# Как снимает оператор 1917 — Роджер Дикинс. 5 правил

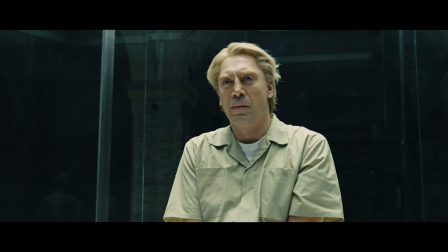[12:31]
Поэтому стиль Диккенса до сих пор базируется на основных приемах работы с цветом и светом, о которых мы говорили в отдельном видео.
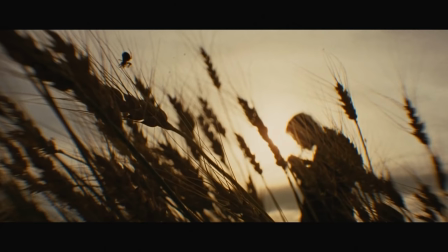[12:38]
В каждом фильме Диккенса можно найти пример того, как какой-нибудь важный для повествования элемент выделяется за счет контраста.
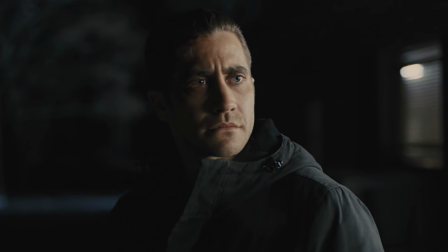[12:44]
Например, при портретной съемке оператор часто затемняет одну половину лица героя, оставляя вторую светлой.
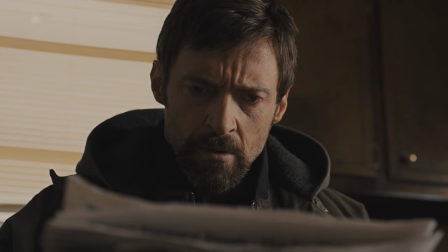[12:50]
Причем свет выставляется так, чтобы освещение лица было реверсивно освещению на фоне.
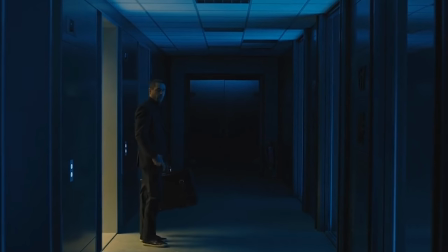[12:55]
Получается двойной контраст. Что касается цветового контраста, то Диккенс любит противопоставлять синий и желтый.
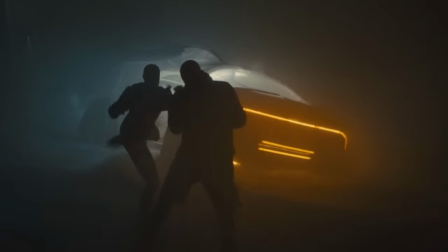[13:01]
Это можно проследить по «Скайфоллу» и «Бегущему по лезвию 2049».
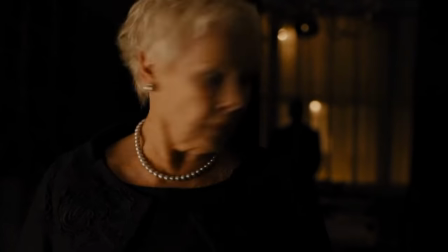[13:06]
Еще более простой пример контраста – использование света почти в полной тьме. Из таких кадров Диккенса можно составить отдельный материал.
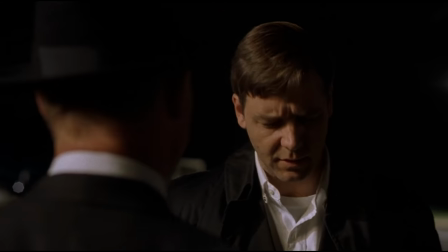[13:13]
Подобный прием он использует в «Побеге из Шоушенка», в «Играх разума» и в «Трусливом Роберте Форде».
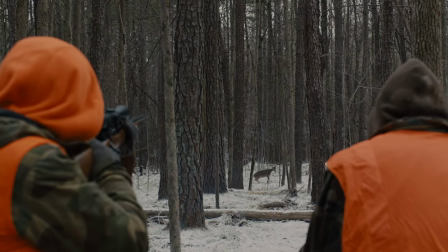[13:19]
Диккенс не стремится удивить зрителей, а воссоздает реалистичную картинку,
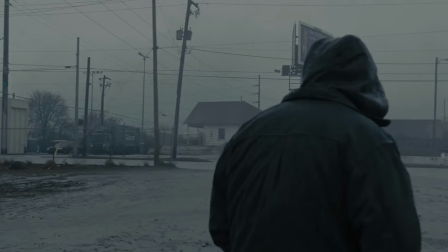[13:23]
поэтому он часто работает при естественном освещении, например, в «Пленницах», «Убийце» и «Старикам тут не место».
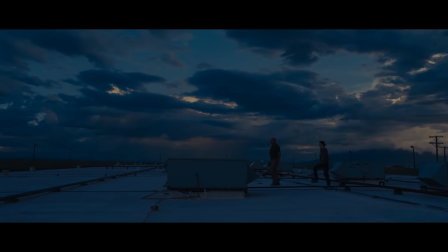[13:29]
Диккенс любит так называемое режимное время, в кинематографе так называют сумерки.
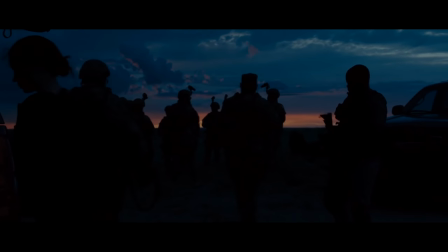[13:34]
В таких условиях проще всего показать выраженный контраст цвета и обратить внимание зрителей на важную деталь.
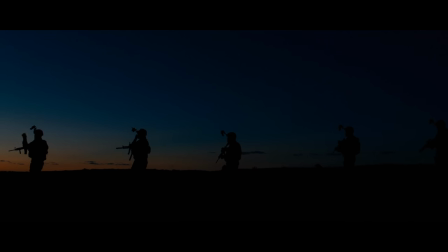[13:40]
Порой благодаря такому таймингу рождаются величественные полотна, как в знаменитой сцене из «Убийцы».
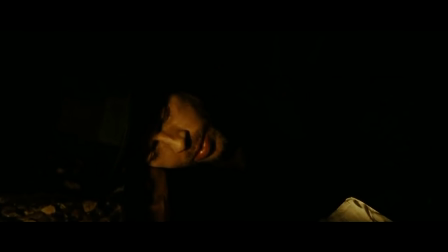[13:46]
Диккенс часто работает в низком ключе, освещая часть изображения. Так проще выделить главное.
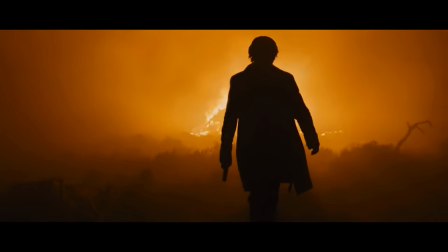[13:51]
Особенно хорошо в этом стиле выделяются силуэты. Это один из любимых приемов оператора.
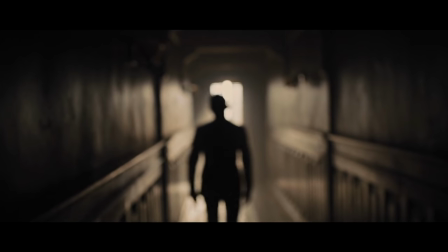[13:56]
Затемненный силуэт стал лейтмотивом «Скайфолла».
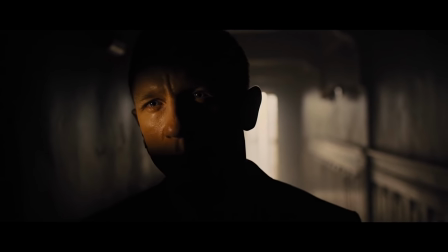[13:59]
С помощью этого приема оператор не только обращает внимание на детали, но и знакомит зрителя с персонажем, показывая силу ударов, энергетику тела и стиль движений.
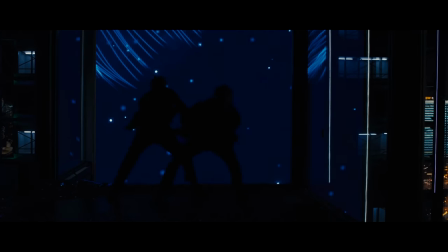[14:08]
Это быстрее и понятнее любой экспозиции. Темные силуэты в этом случае также служат отличным акцентом для зрителя, внимание которого не должно рассеиваться в экшн-сценах. Иногда даже получается своеобразный театр теней, во время которого зрители пристальнее всматриваются в детали, как в сцене из «Скайфолла» с дракой на фоне медузы.
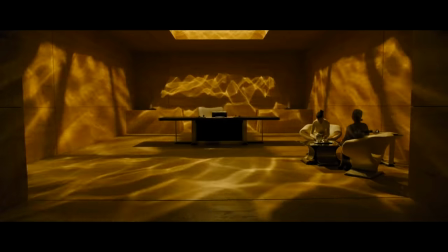[14:27]
Диккенс любит работать с цветным освещением. Например, освещение в «Бегущем по лезвию 2049» — полноправный участник повествования.
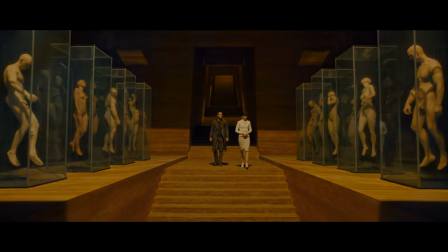[14:34]
Диккенс рассказывает историю, подбирая палитру под каждую локацию и делая цветовые акценты на лицах персонажей. Оператор не всегда пользуется простыми базовыми методами. Ради отдельных сцен приходится хитрить и даже мастерить осветительные приборы дома. Эта привычка появилась у Диккенса во время съемок документального кино, когда он был ограничен в средствах.
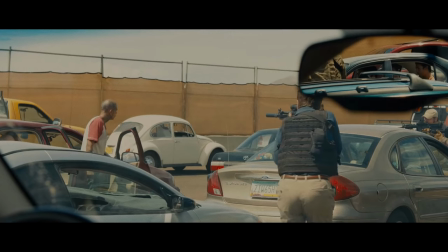[14:55]
Из начала карьеры тянется и стремление Диккенса делать все максимально просто, используя естественное и практическое освещение.
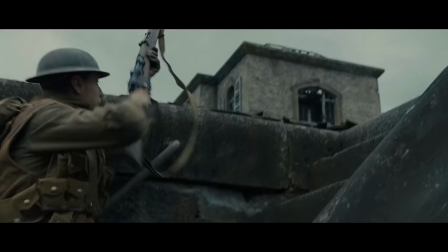[15:02]
В 1917, равно как и в «Убийце» и в «Трусливом Роберте Форде», оператор старается как можно чаще использовать настоящий свет.
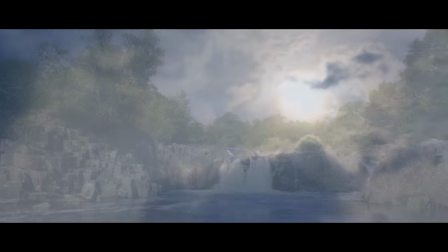[15:09]
Диккенс ждет необходимых условий, отслеживая прогноз погоды по приложениям.
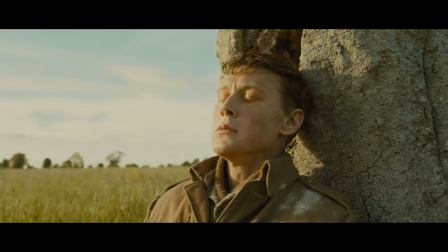[15:13]
Такое терпение вознаграждается впечатляющими сценами, как, например, кульминация 1917, полностью снятая при свете солнца.
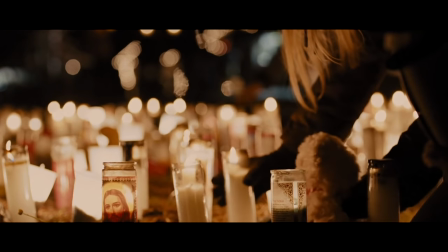[15:22]
Особенно Диккенсу удаются ночные сцены. Большинство знаменитых кадров оператора приходится как раз на темное время, и зачастую в них фигурирует огонь,
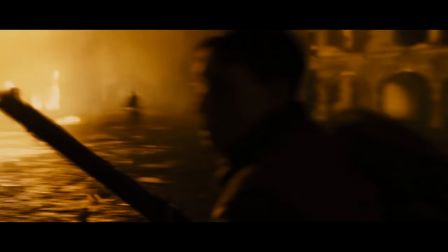[15:30]
как в развязке Скайфолла, экшн-сценах «Убийцы» и беге среди городских развалин в 1917.
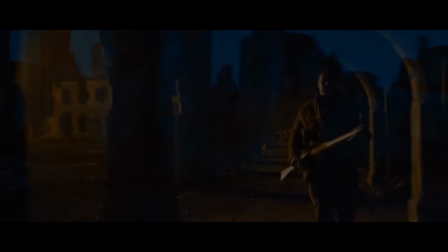[15:36]
Именно в них работа на контрасте заметна лучше всего. Но в особенно удачных сценах Диккенс расширяет палитру, добавляя синеву зарева.
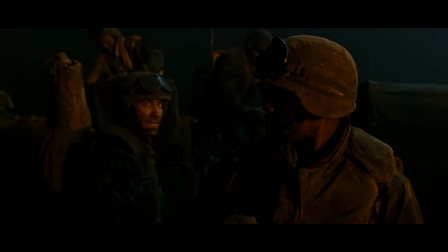[15:44]
Она сопровождала эффектный прыжок во время погони в 1917, начало боевой сцены из морпехов и многие ночные эпизоды «Старикам тут не место». Без искусственного освещения подобные пейзажи обходятся редко.
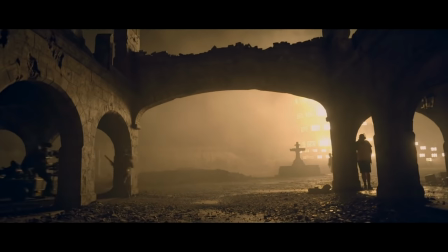[15:55]
Так для сцены из 1917 выстроили 5-ярусную стену с 2000 лампочек, чтобы света на общем плане точно хватало.
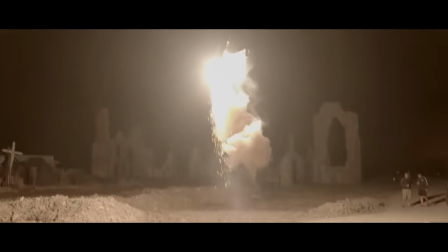[16:03]
Таким образом Диккенс имитировал огонь. Свет от ракеты тоже имитация, созданная манипуляциями с искрами и светодиодами.
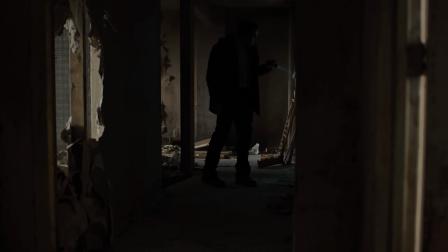[16:10]
Если же попытаться отыскать у Диккенса универсальный повторяющийся элемент стиля, то это будут сцены с фонариками.
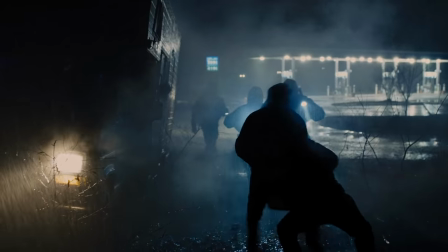[16:17]
Общие планы получаются выразительными, хотя из света в кадре только небольшие осветительные приборы в руках героев,
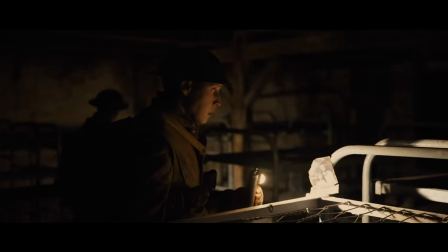[16:23]
как в ночных сценах из «Пленниц» или во временной казарме под немецким окопом в 1917.
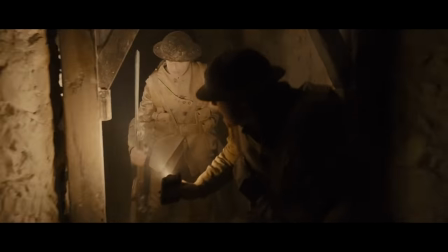[16:29]
Как именно Диккенсу удается столь сложная работа, до сих пор загадка.
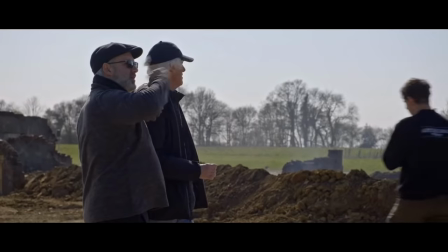[16:33]
Он утверждает, что источников света в таких сценах больше, но не объясняет, как их используют. В помещении оператор работает не менее филигранно.